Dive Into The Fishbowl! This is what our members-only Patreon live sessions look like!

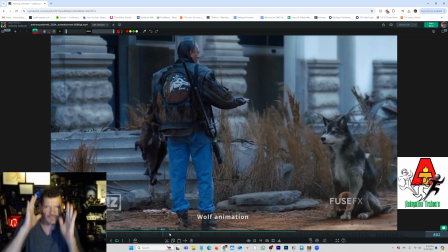494s
It would be really awesome if the hips had a little bit of a side to side kind of thing, you know, or something to break Right. that up and make it not quite feel even or 20. No, that makes a lot of sense. Yeah. Other than that, I think it looks awesome. Thank you. Cool. Michael Smith worked with me at the third floor and was interested in beefing up his reel, so we worked together on how he could tighten up some shots he was doing to fill out his performances.
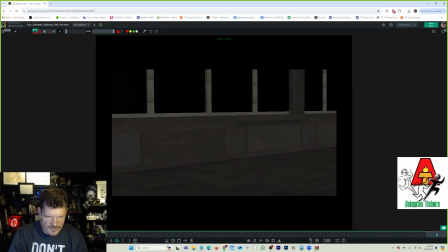519s
The one of the first things I'm noticing, all this feels great, but then here, okay, one of the things would be here on this reaction.
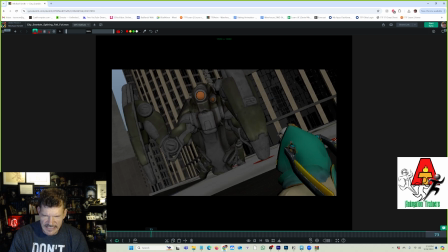531s
Is there any way to offset these so that they're not twinning? Oh, yeah, of course. Because that would probably be good. And then also something about that drag right there. It looks like it's going in the opposite direction. Like it should, you know what I mean?
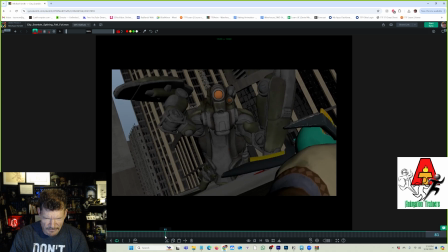547s
Like it's starting to animate in an opposite way before he's actually moving or it's actually moving.
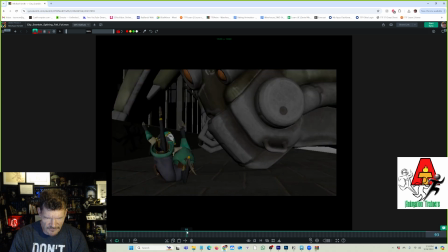552s
So just be careful of that. Okay. One thing right here is that there doesn't really feel to be enough change right there.
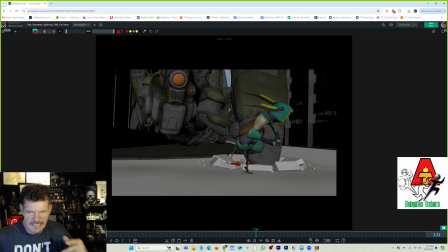561s
So boom, you see how like basically it just kind of like it goes down into a roll or something. It almost looks like a glitch. It doesn't quite look intentional.
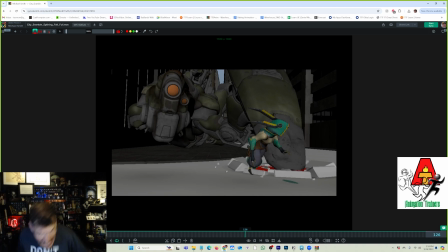572s
And so I would either, you know, make that action bigger where it's clearly like this side scramble, or
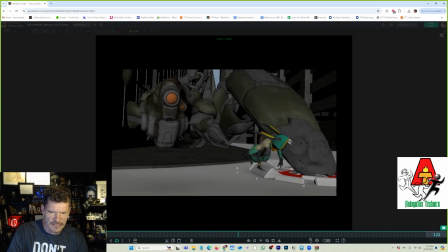581s
something to make that more of an actual moment and make whatever is intended there, Okay,
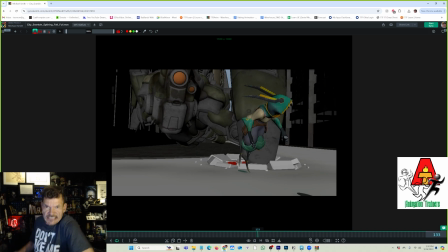589s
yeah. and so like maybe like it kind of sidesteps and then it's like looking back over its shoulder as it's getting away and then it turns its attention forward again or something like that, Yeah, that pushed it a lot more. Yeah, that's great. Cool. Giving feedback on animation is always fun and an exciting challenge to find ways to make a performance even stronger. But if we ever have a time where no one has submitted anything for review, then I am demonstrating animation techniques and processes while you look over my shoulder and watch me work.
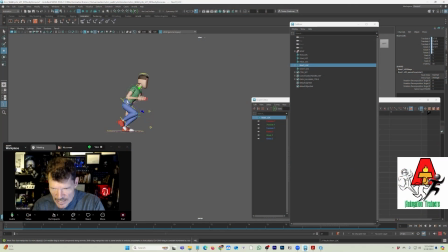620s
Here are a couple of examples. The locator, as you can see, is now where the root is, and it's inheriting all of this motion. Okay? Mm-hmm. I'm going to do the same thing on this foot. I'm going to select the foot, control select that, constrain, options, make sure maintain offset is turned off, and add.
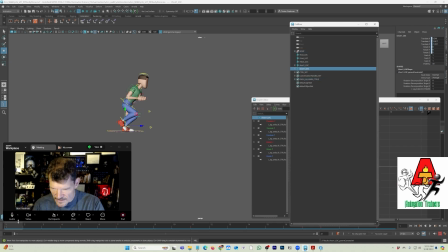638s
This now has... That's the locator, and it's inheriting everything on that foot. There's no keys. There's no keys right now on these guys. You'll notice they are light blue. The light blue color means it is inheriting the values of this channel from some other object.
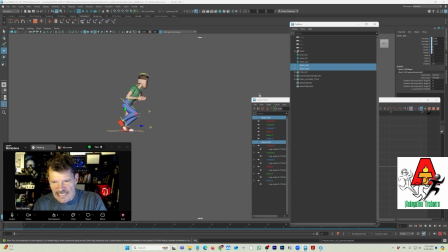657s
That's what the light blue means. If I set a key on these, you'll notice I have these selected. If I set a key on these, notice it created a new channel box. And that channel box has a value of 0.
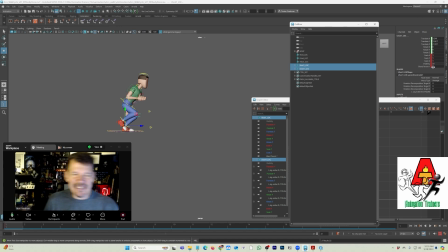671s
What that did, if you don't already have a key on those locators and then you set a key on those locators, for some reason, Maya defaults to turning off the blend. It turns off the constraint for some reason.
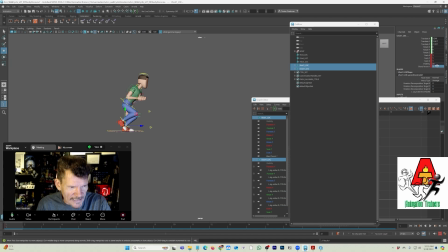685s
And so if you don't go back in and change this value to 1, now it's still following. But look, if I had left it alone and changed it to 0, here's where it is, and I scrub forward, and there's where it stayed. They aren't connected anymore. I don't know why it does that, so I'm just letting you know.
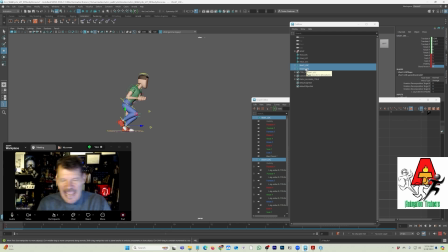704s
Either set a key on your stuff and leave a key on there and then constrain it, or when you set a key and it changes from the light blue to the green, and it creates this value, make sure to change that value to 1 so that these are turned on.
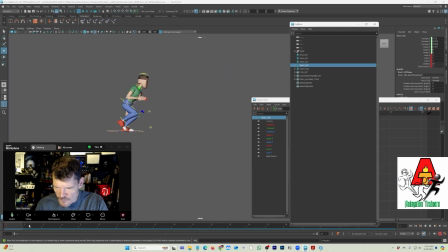719s
So now that I have a root 1 that is moving with the root in world space and recording that information, I think of these locators like a golf marker. You know, if you're out golfing and you have to move your ball, so you put a little flat marker down so that people can golf over that spot and your ball's not in the way.
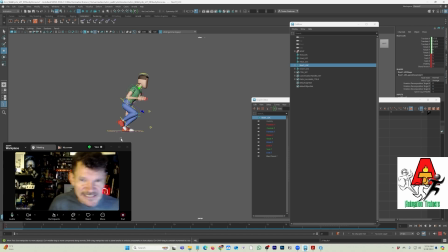739s
That's what this locator is doing.